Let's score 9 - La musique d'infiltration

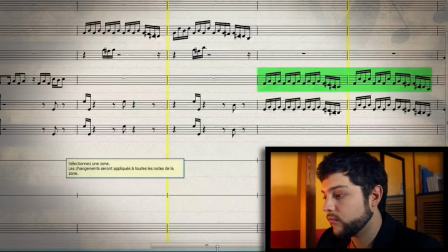952s
Donc ça nous permet d'avoir une sorte de thème qui va être repris par d'autres instruments. Plus grave, donc on reste dans quelque chose d'assez bas en fait au niveau musical.
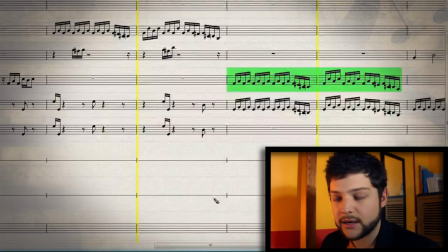960s
Donc c'est pas très expressif. c'est très discret et c'est ce qu'on veut puisque c'est typiquement
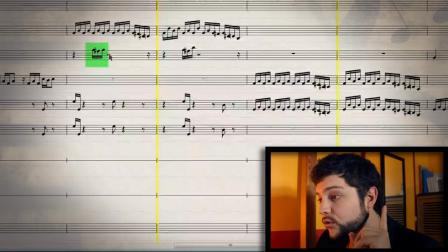965s
de l'infiltration alors il ya un truc que j'aimerais bien vous dire c'est ce truc là c'est trois petites notes au violon et en fait c'est un point de synchro également ça collait assez juste un temps après le début de la mesure là vous voyez qu'il ya un silence et bah on a la
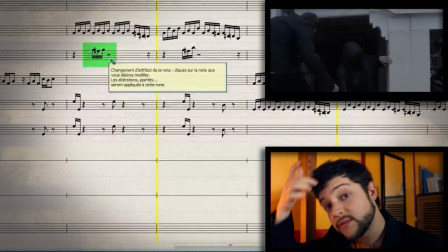975s
première note de violon et ça ça correspond au moment où l'ennemi se fait étouffer alors c'est très discret dans le résultat final mais que vous
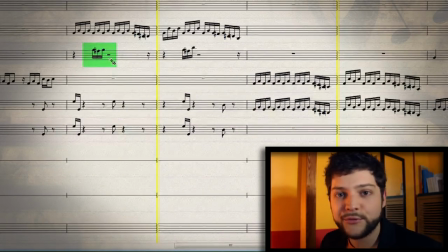980s
sachiez qu'en fait c'est un point de synchro et ces trois notes de violon accompagne la neutralisation du garde et du coup pour que ça
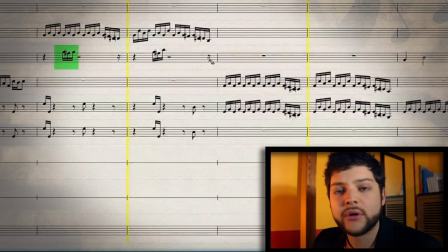986s
reste musical je veux pas juste mettre ces trois notes là et puis plus rien faire après je vais faire en sorte que ça soit intégré vraiment dans la musique et donc je vais mettre d'autres notes ici. En fait si on écoute, on se rend pas compte que c'est un point de synchro.
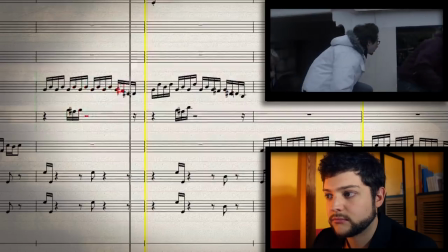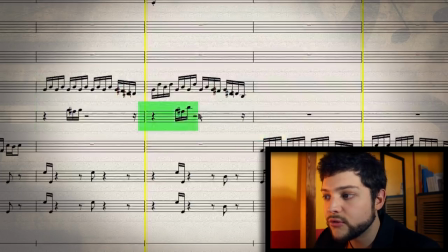1002s
Ça paraît logique d'avoir de nouveau ce rythme là avec d'autres notes sur la mesure suivante.
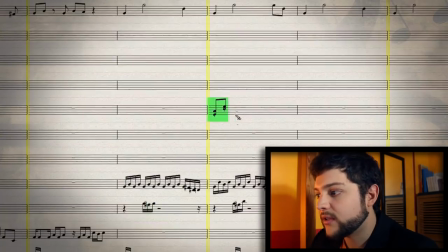1007s
Mais celles là sont des points de synchro, celles là non pas du tout. Voilà je sais pas si vous avez bien compris. C'est pas grave on continue. Petite intervention de la trompette, ça s'intègre bien dans le résultat final mais c'est bien de l'entendre.
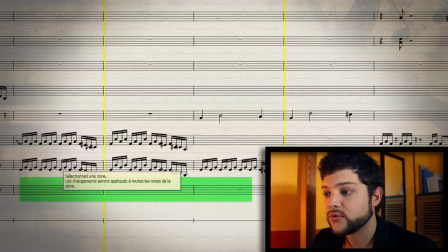1016s
On continue. Alors ici je ne fais plus jouer la contrebasse puisqu'on a vraiment le rythme qui est dans le grave déjà avec les altistes,
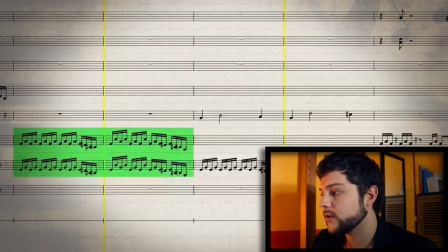1022s
surtout les violoncelles, donc je vais pas alourdir encore les basses en rajoutant des notes à la contrebasse.
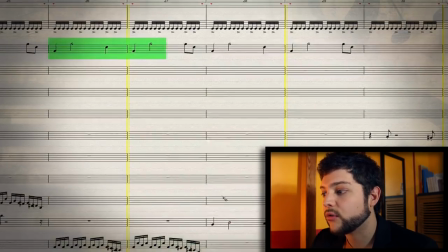1027s
Par contre, je commence à jouer une petite mélodie ici qui va être reprise au violon ici, de mesure plus loin.
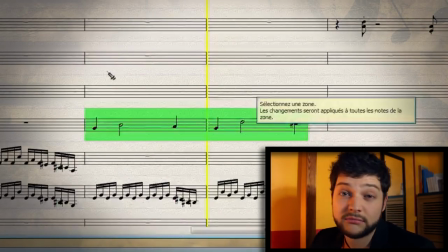1032s
Voilà, c'est de la composition musicale. Voilà, c'est de l'art, c'est de l'art. On écoute l'ensemble, s'il vous plaît, messieurs dames.
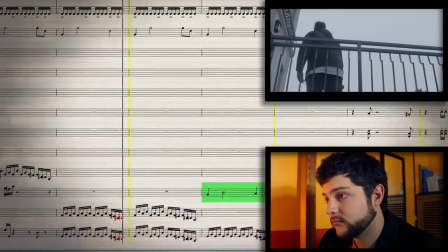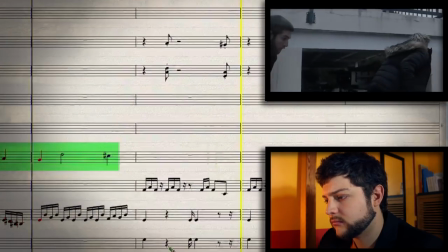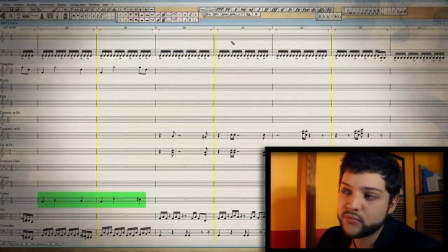1050s
Voilà. Alors, ici, ça change, mais c'est pas un point de synchro, c'est juste la suite de la musique, y'a pas de point de synchro ici.
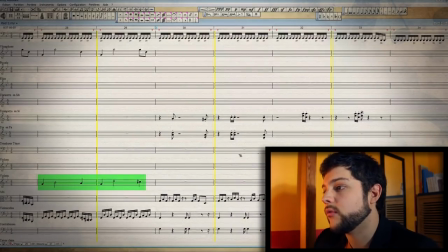1056s
On continue l'infiltration, la caméra tourne autour de la troupe, Et puis je commence à rajouter des cuivres ici,
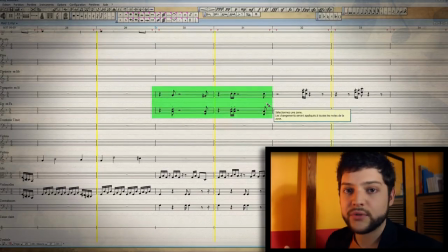1062s
les cuivres du coup ça donne plus d'impact et ça crée une petite montée en tension puisqu'on s'approche du moment où ils vont rentrer dans la maison.
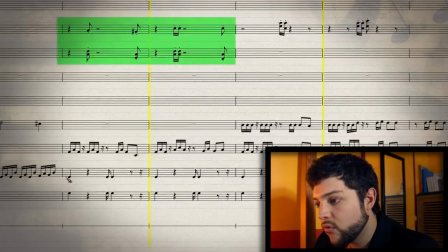1068s
Donc du coup petit à petit on monte l'enjeu, on rajoute des petites basses, des petites interventions,
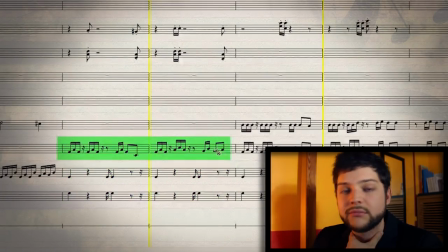1072s
des notes de basse ici et puis toujours un rythme un peu déstructuré ici au Zalti qui fait ça.
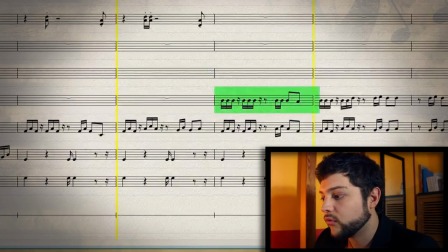1085s
Ensuite ce rythme va continuer jusqu'à la fin quasiment, on va rajouter les violons, donc en fait les violons vont permettre là encore de monter la tension.
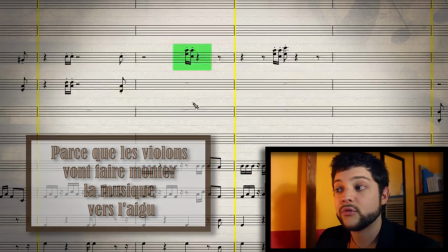1092s
Les trompettes, on remarque qu'elles vont être de plus en plus aiguës.
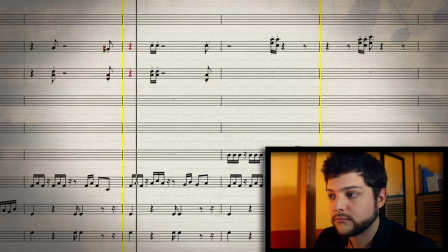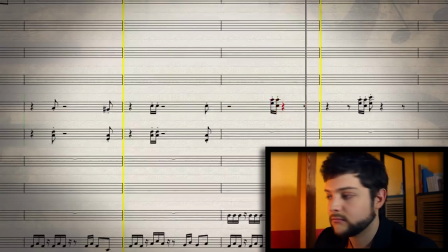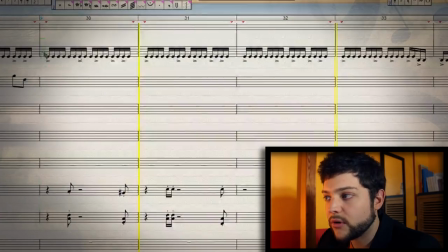1106s
Donc, qui dit plus aiguë dit montée en tension, encore une fois. On a toujours un rythme électro, de son électro qui accompagne le tout.
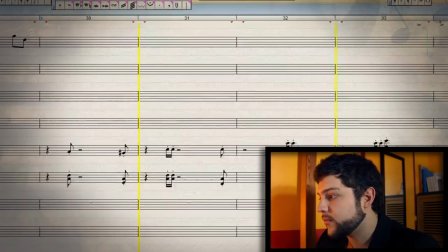1113s
Toujours assez soft. Que dire de plus à part vous faire écouter ?
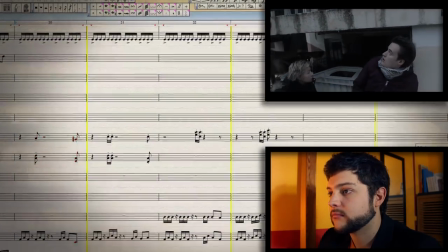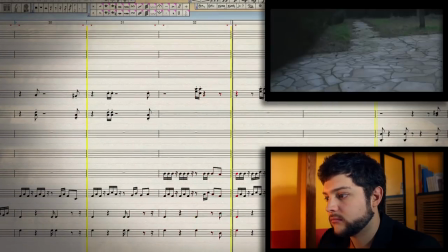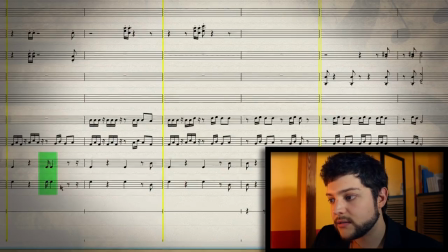1128s
Ce qu'on remarque aussi, c'est que les notes de basse ici, ici, en fait, elles sont pile au moment où les cuivres ne jouent pas.
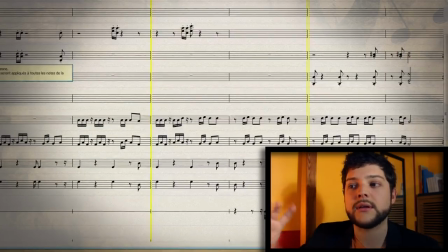1135s
Donc ça crée une sorte de question-réponse entre les sections instrumentales. Donc je trouve l'effet plutôt sympa.
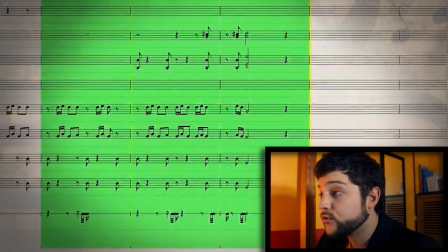1141s
Et puis après on arrive sur la fin du morceau, toujours pas de point de synchro, à part,
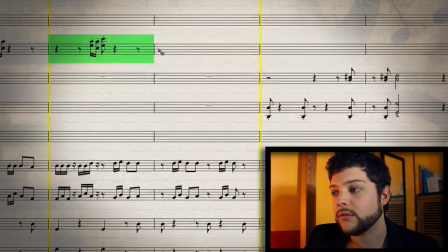1144s
et celui-là il est marrant parce qu'il est complètement pas voulu en fait, il est complètement random,
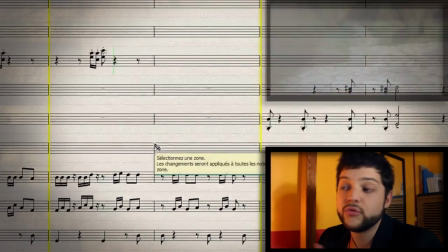1150s
le truc c'est que cette note de trompette colle parfaitement au moment où une des membres du groupe tire sur l'ennemi, pile à ce moment-là il y a le coup de pistolet,
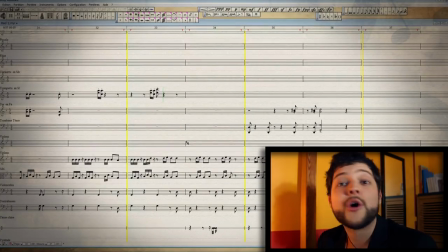1159s
donc je me suis dit tiens ça tombe bien, mais vraiment c'était pas voulu donc comme quoi il peut avoir de la chance parfois donc je trouve que ça rend bien.
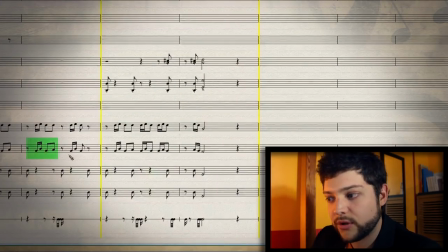1164s
Et donc qu'est-ce qu'on a à la fin du morceau ? On va répéter un rythme, ce rythme-là, plusieurs fois. Parfois on va le redécaler, enfin je l'ai redécalé, etc. Il s'accélère un petit peu, il y a de plus en plus de notes. Et puis j'ai également rajouté des coups de trombone qui vont accompagner les coups de violoncel et de contrebasse qui sont ici.
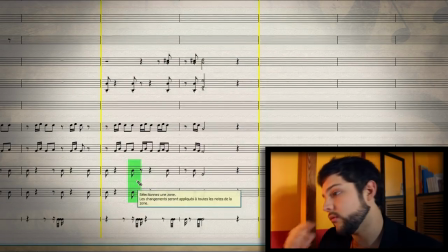1178s
Ça va donner plus de punch à mesure que les membres du commando rentrent dans la maison, enfin montrent les escaliers pour rentrer dans la maison. Donc encore une fois, montez en tension, etc. Ça donne quoi ?